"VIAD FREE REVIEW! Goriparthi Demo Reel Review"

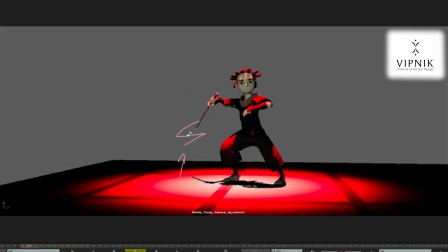So that particular arc, that is not particularly working.
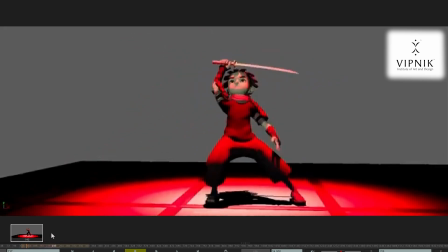But again, as maybe your first demo reel, or starting out as an animator,
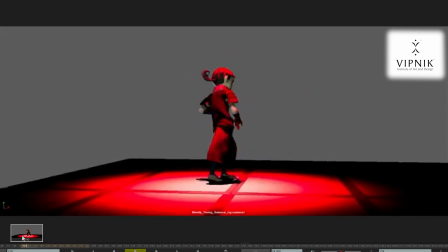I think this is particularly a really good starting point where you can refine your work and get to know
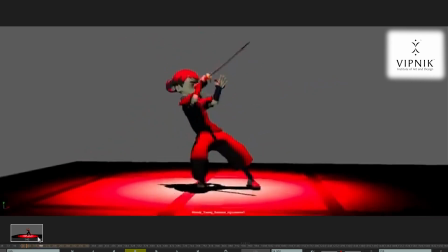what exactly you can improve on. Because things like this where seems like he's cutting his own hand, that's just posing issues. That's just posing issues, because over here the silhouette can be much better.
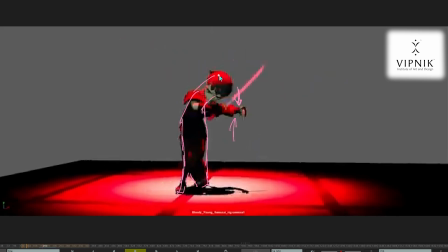You can see it feels like a mermaid right now, a fish. If I just draw it, because of this thing over here, it feels like a fish.
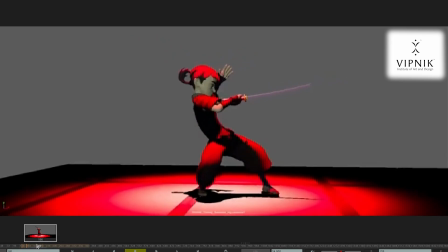So silhouette is also very important, and also there's weight on this sword, right?
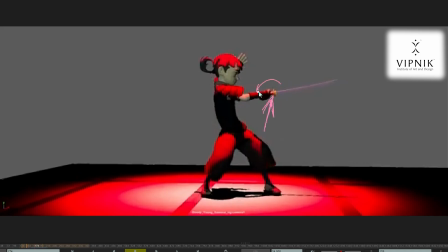There's weight on this sword, so that weight needs to reflect on all of this and also this, right? If this is moving, this whole body should be moving. So there's points where it's the whole body is just very flat on the screen.
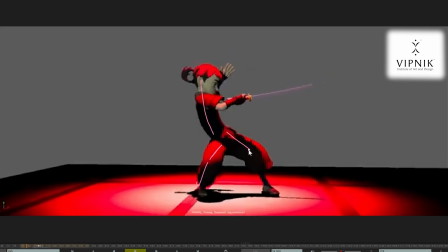That means there's no breaking of joints or anything that's coming through.
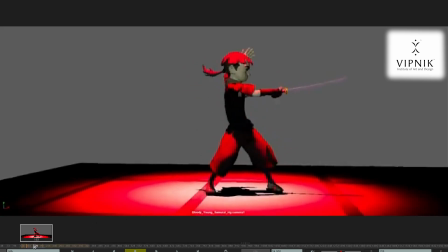But again,
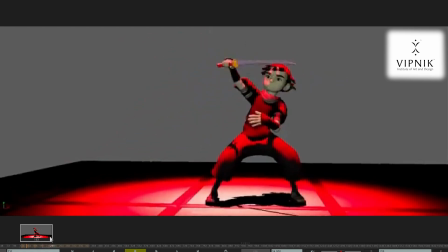don't take this the wrong way. I'm just getting into very particulars of the shot so that you know where you can improve on.
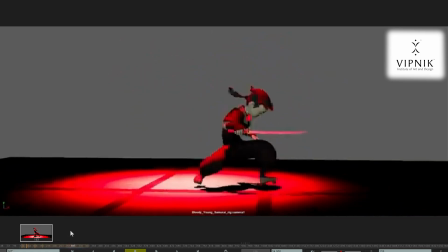Like if we go forward and, for example,
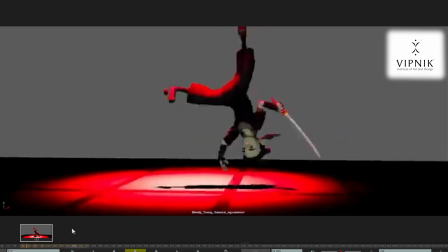if we take this as one point, we can see that when he's jumping, right? When he's jumping and he's in mid-air, we can see that again,
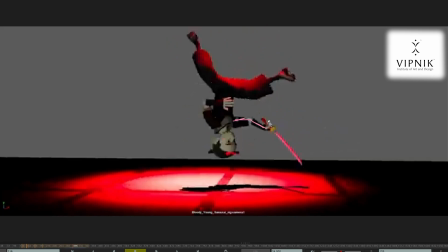there's some ways that you can hide the IK hand here, right? You can hide it, but the thing is, it's very hard to do something
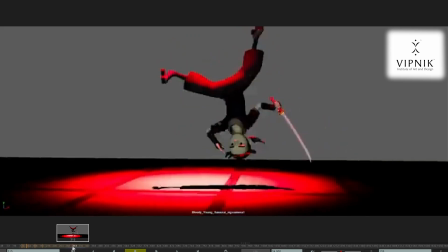very natural with the IK hand when you're animating like this thing in the air. So I would suggest just go FK. It's better. You can I can see that it's IK.
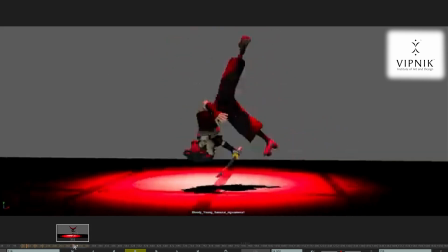So again, coming back to this, if you
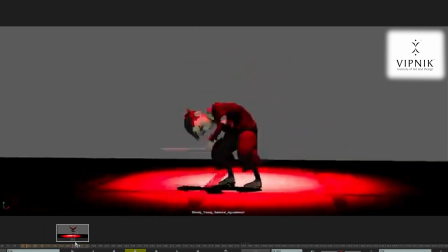if you see that there's some timing issues over here that's going on.
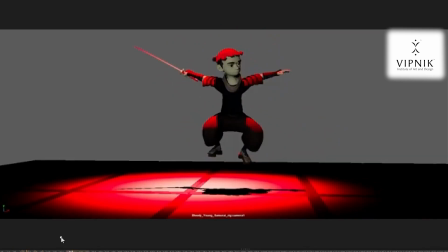If I just take that, uh, yeah, there you go.
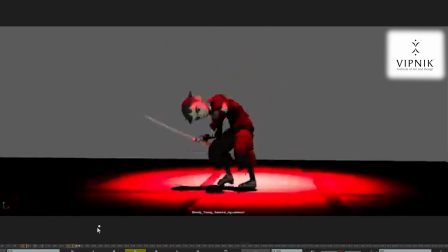There's just some timing issues over here where I can see that you're trying to do a really good hang time over here, and that's coming through.
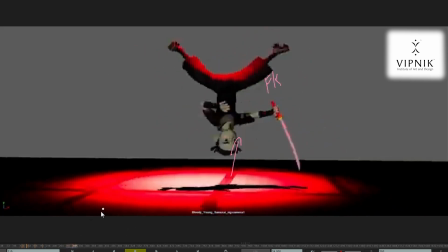But I think we can add a little bit more of a hang time, and this coming down can be a bit more faster, like a frame or two.
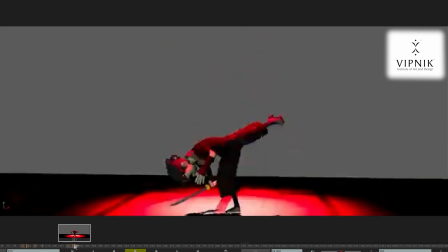Just a frame or two. So it feels like there's a little bit more of an impact
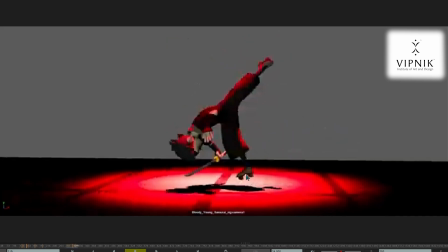because right now the impact is just this much, right? That's the impact. And with that impact, the camera shake doesn't seem that well uh, justified.
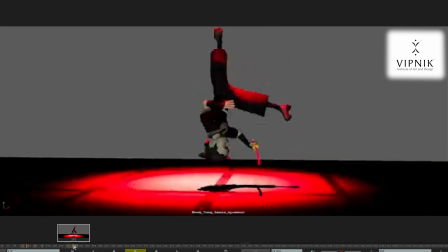So maybe a little bit more or just a timing issue because there's also this thing called
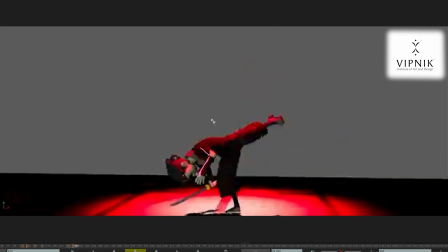stiffness in the arm that's coming through and also the spine that's coming through.
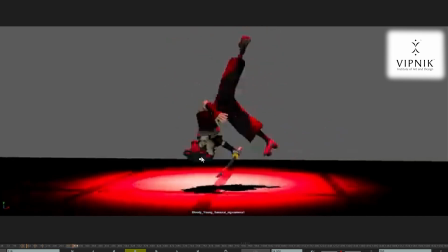Uh, and it feels like the head is stuck on one frame in space.
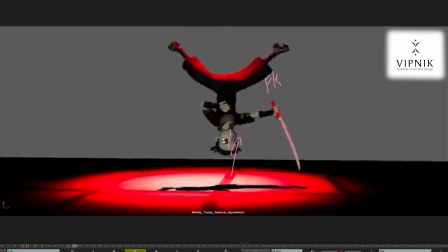Right here, I think, yep, the head axis on X and Z is stuck in one place.
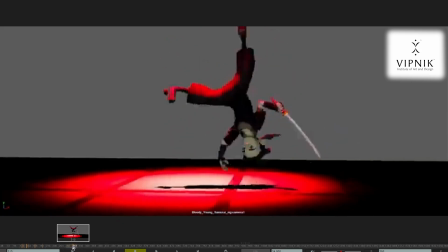So that's just very picky things. Also, this whole thing is just coming through as one piece of animation where there's what like one, two, three, four, five, six joints where you can still go in and fix those.
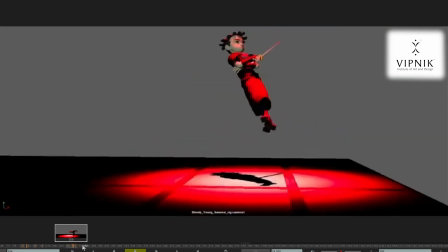But again, very nice first animation.